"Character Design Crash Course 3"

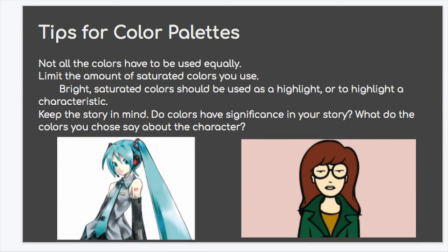20:09 You don't want to have like really super bright like knee-high socks, because then people are just going to be staring at their socks all the time and not anywhere else on the character. So just keep that in mind. Kind of tend towards darker or lighter.
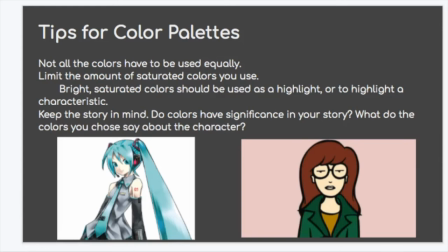20:26 Try to stay away from those true hues. And keep the story in mind. Like, do colors have significance in the story? What do the colors you choose say about the character? So, like, on the right down there, there's Daria, and you can tell by her expression,
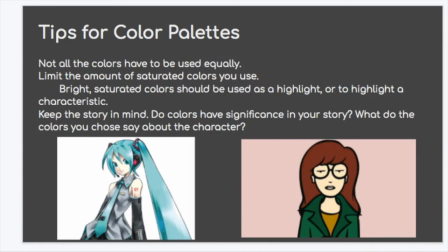20:44 but also by her very earthy tones, that she's a very down-to-earth kind of character. She's not flashy. All of her colors, they're more saturated and warm, but they're also shades.
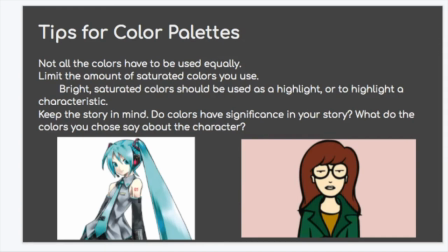20:58 They're dark. And so you get that she's kind of a complex character, but not cold, you know? So, but other things to keep in mind is like, okay, so your character is a peasant,
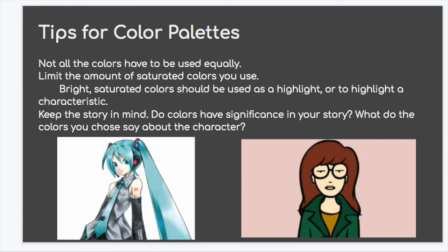21:12 so are they going to be wearing bright colors and, you know, things that might be very expensive in your world? If you've got a cowboy, are they going to be wearing a lot of blue and purple? Like, does that make any sense?
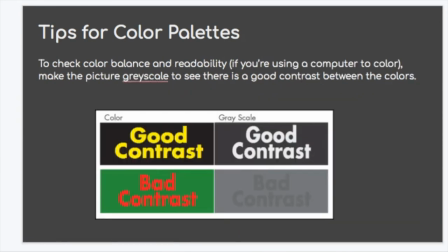21:25 So keep these things in mind. Last tip is to check your color balance and readability. This is easier if you're using a computer to color, but you do this by making the picture grayscale to see if there's a good contrast between the colors.
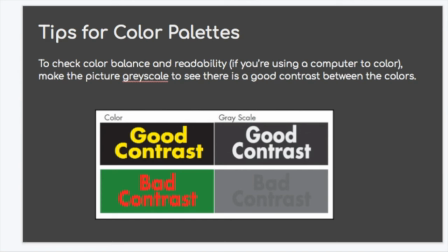21:42 So you can see here on the left, like at the bottom with the that says bad contrast, there's like a lot of color dissonance. Like, it hurts to look at, kind of, but they're the same saturation pretty much. So when you turn it to grayscale, you can barely read the bad contrast.
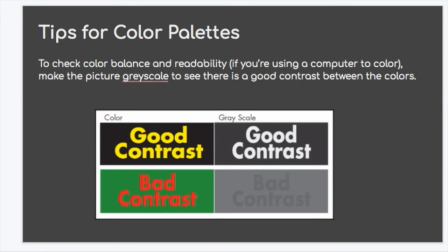22:02 Whereas at the top, you've still got like a lot of dissonance because it's a light color and a dark color, lots of contrast. But when you put it into grayscale, as you can see, you can still read it loud and clear. And that's the thing. Like, you need to be able to read it really well.
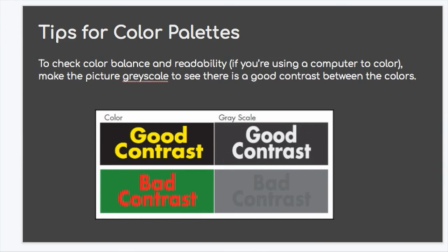22:22 So if you're not doing them on a computer, another thing you could do is like take a picture with your phone and then go to editing and put it on grayscale and see how it looks. If you're getting a bad contrast thing going on,
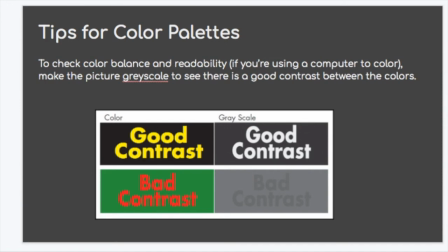22:35 then you need to make your darks darker and your lights lighter, and then see where from there. You want to make sure, again, that you're getting a lot of good clear readability on the face. Really make sure that that face is really clear and easy to read. So, assignment.
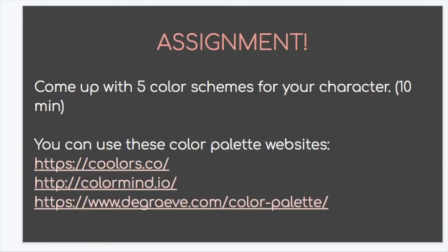22:53 Come up with 5 color schemes for your character. So these are some color palette websites.
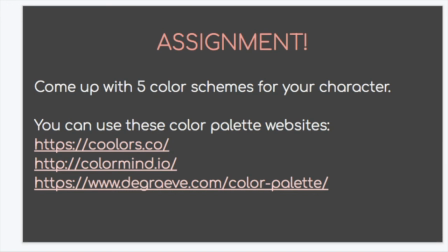22:59 I'll have them linked down below. I think one of these also, you can like upload a picture and it will tell you what colors are in there. So if there's like a classical painting or something that you really like the colors on and you want to use some of those,
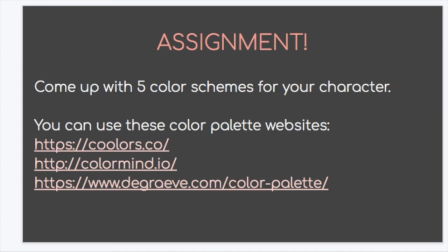23:14 that would be a good way to kind of break it down. Here are the color schemes that I came up with.
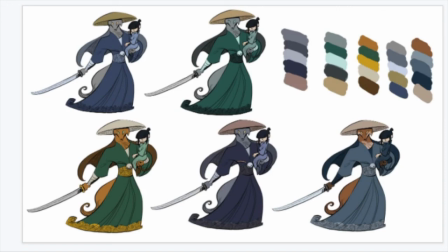23:19 As you can see, a lot of them are very similar because I knew I didn't want like a super bright, flashy, flamboyant character, because my fox samurai, I feel, is more introverted and stoic,
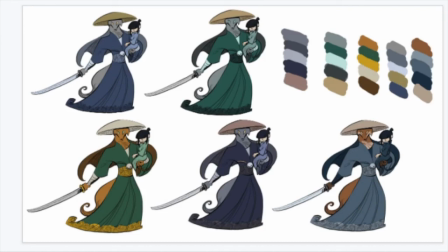23:37 kind of the earth. So there's no pinks or purples or reds or anything like that. I stayed more in cool colors.
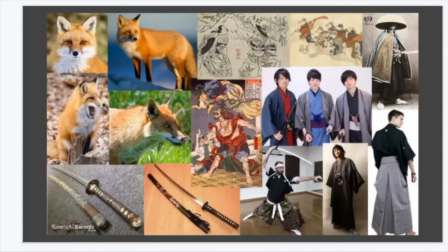23:45 And then when I was looking at some of my reference, up at the top right, there's like the procession of the foxes, which is a traditional Japanese picture, and they're all gray foxes, even though they have the pigment to make an orange. So I was like, oh, well,
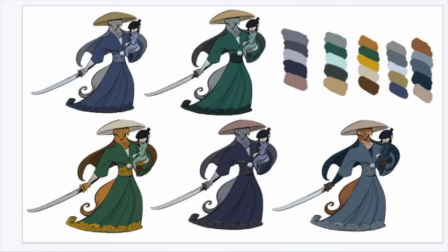24:05 gray actually fits my character's personality better, so maybe I could do some iterations with gray. So this is what I came up with.